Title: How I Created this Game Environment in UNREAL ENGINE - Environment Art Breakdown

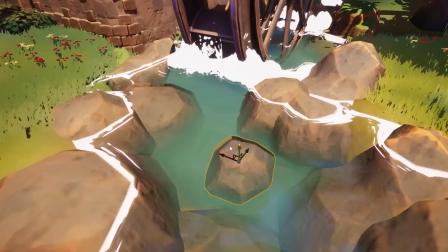[0:11]
Hi, I'm Thomas and welcome back to Stylize Station.
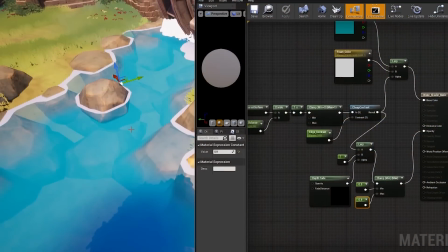[0:15]
Longtime viewers of the channel know that I occasionally bring talented artists onto the platform to share their knowledge and show off their work.
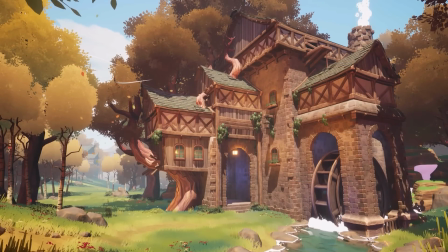[0:21]
So when I saw Melissa's stylized watermill scene, I knew I had to ask her if she wanted to collaborate.
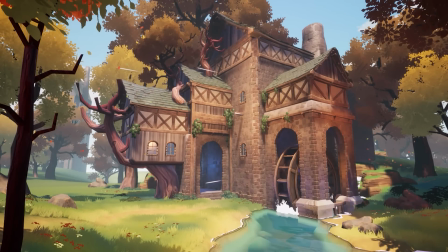[0:26]
In this video, our good friend Melissa is going to show us how she creates her lively and vibrant scenes in Unreal Engine,
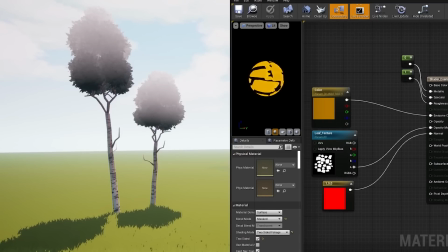[0:32]
and share some cool tips and tricks that you can use when building your own environments. This is going to be a fun video.
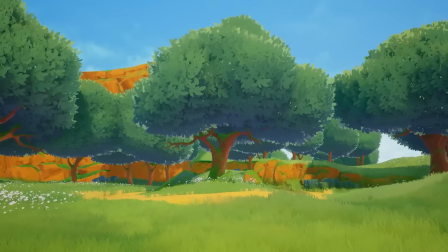[0:38]
If you want to learn how to make environments like this yourself, feel free to check out my beginner environment art course and texturing course.
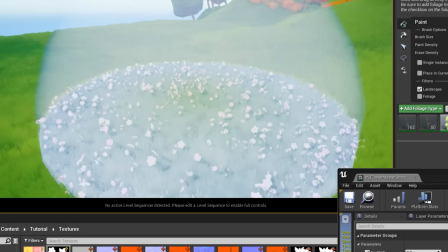[0:45]
Melissa gets a cut of all sales from this video, so make sure to use her link in the description if you want to consider getting my courses. Okay, let's get into the video. Hello, my name is Melissa.
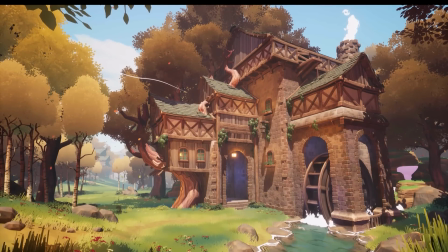[0:56]
I am a 3D artist and I've so kindly been invited to share my creative workflow when working on the stylized scene in Unreal.
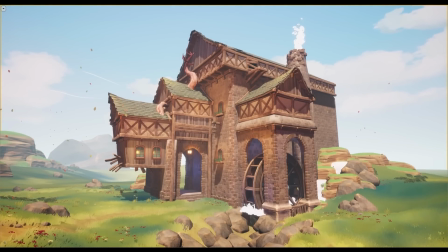[1:02]
I will be going over my general scene building process first, which includes the planning phase like concept and blockouts, and showing my work in progress.
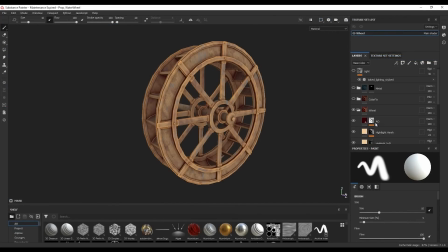[1:11]
Then I'll go into how I approach making my 3D models as well as texturing them, and then I'll give an overview on how I approach technical aspects like shaders.
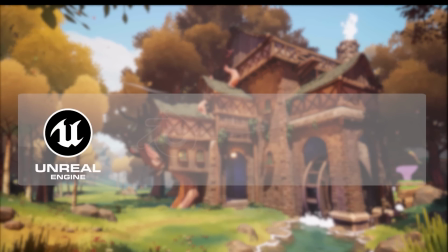[1:20]
In my workflow, I used Unreal 4, Blender, Substance Designer, and Substance Painter.
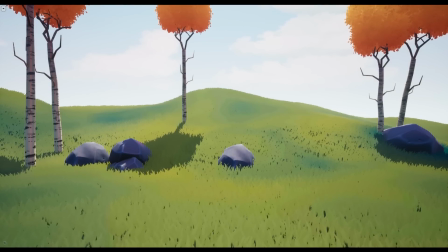[1:27]
Starting from the beginning, my planning phase for the scene was relatively short.
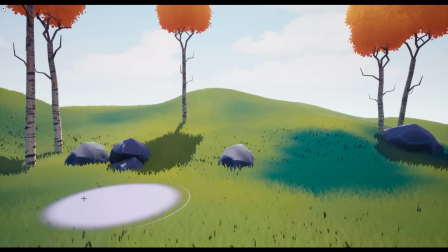[1:31]
I just knew I wanted to use the environment shaders I made prior to this project, so the scene should be set somewhere in nature and preferably include a waterport.
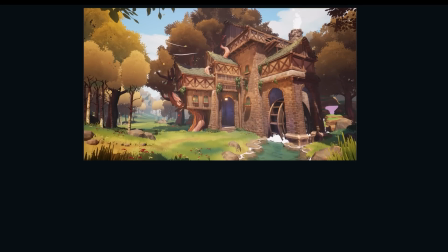[1:38]
And I thought a watermill would be a lovely setting. While looking for references, I found a nice watermill that was set into this building space, which I really liked.
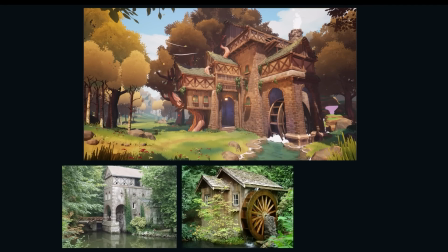[1:47]
For the wheel itself, I wanted to go a bit more into this direction.
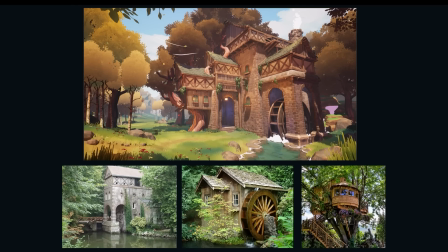[1:50]
And then I also found this unrelated treehouse, where I like the wooden material and I think I also used this as inspiration for my roof tiles.
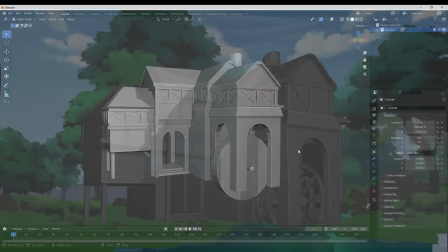[1:58]
I have an easier time with shapes in 3D than when drawing, so I made a block out first and used it to paint over.
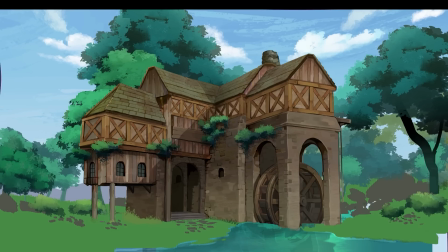[2:03]
You can already tell the first building I made from it changed quite a bit within the process, but I mostly used the concept for figuring out what textures I want and what building pieces I would need. I mostly deserted it afterwards, but it was very helpful in the beginning. So from my concept sketch, I color coded how I wanted to divide my work.
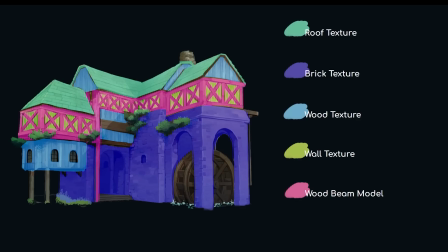[2:21]
For example, I decided to not model out the roof tiles, but fake them with textures, but model out one of the wood beams and use it for most of the wooden structure involved.
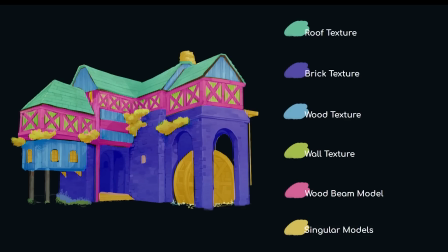[2:29]
Looking at it this way, the amount of modeling for singular pieces is already reduced by quite a bit. Beginning working on a bigger model can be quite intimidating, so it helps me to note these things down properly.
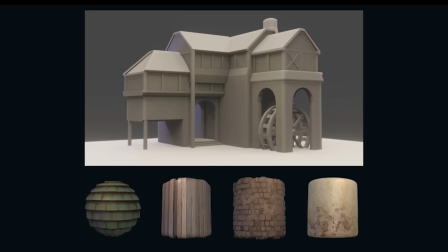[2:39]
The next step for me was to make the tileable textures I decided on. I like doing this early because they cover a huge chunk of the oval model, so having them applied to the block out while still working on it can give me a pretty good idea on how it's going to look.
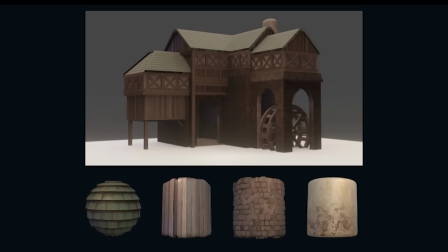[2:52]
I also like matching the materials for my models to keep consistency.
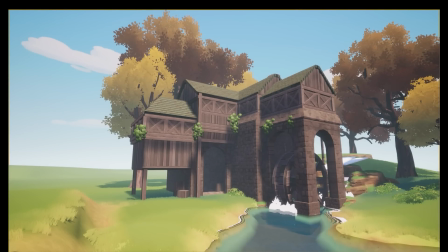[2:57]
After this point I imported the blocker to Unreal to focus on the environment before commuting to the structure.
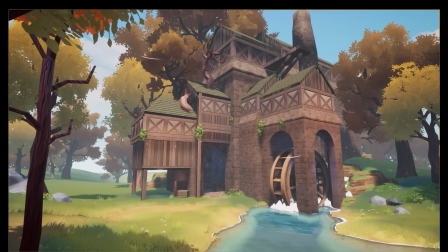[3:02]
I left the mill alone for now, it was probably one of the later things I finished. One of the decisions I made while building the environment was that the mill was too small for my liking and I wanted a bit more interesting structure. For the foreground I made a path that leads towards the building to guide the eye a bit and I also placed another type of structure in the distance, if you can spy it back there,
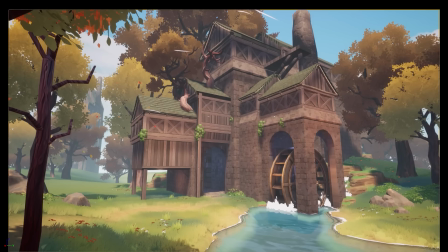[3:21]
to connect the path and to give a feeling of continuity for whatever lies behind the watermill.
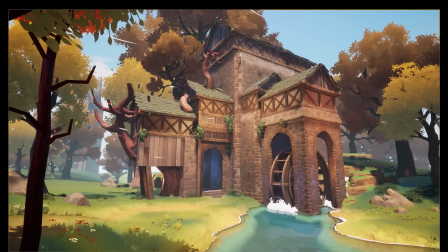[3:26]
When I was at the point where I started modeling on the building again and had some of the first pieces I also invested some time in lighting it a bit nicer.
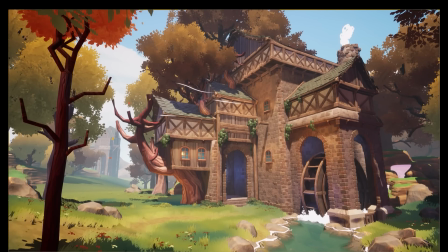[3:34]
At some point I changed camera angles because there was too much going on on both sides of the background and I got some nice advice to concentrate on the left side that viewed into the distance.
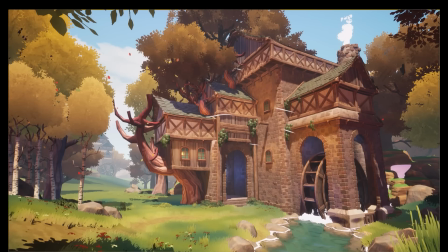[3:43]
Especially the area on the left was still quite empty so I finally took out the tree blocking the view and placed a smaller tree cluster here with the intention to suggest a forest edge.
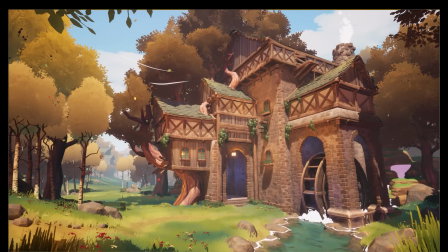[3:52]
I then placed some smaller tree clusters in the areas between the buildings that would make the landscape easier to recognize.
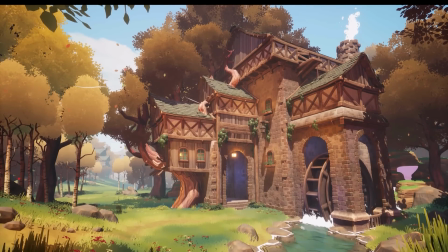[3:59]
One of the earlier models that I finished was probably the waterwheel, as it was such a key feature for me. I wanted to not only have it modeled out, but also moving in the scene early on.
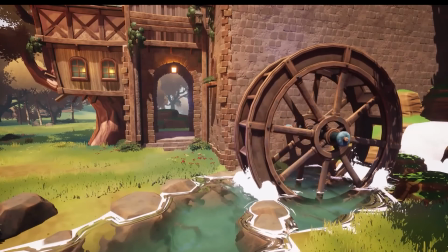[4:08]
Even though everything else was still half finished, having the little part of my scene that fell to life already was a huge motivation.
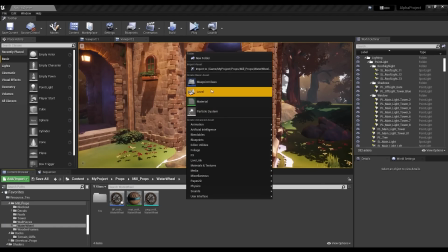[4:14]
For getting it to turn, I just made a new blueprint actor class.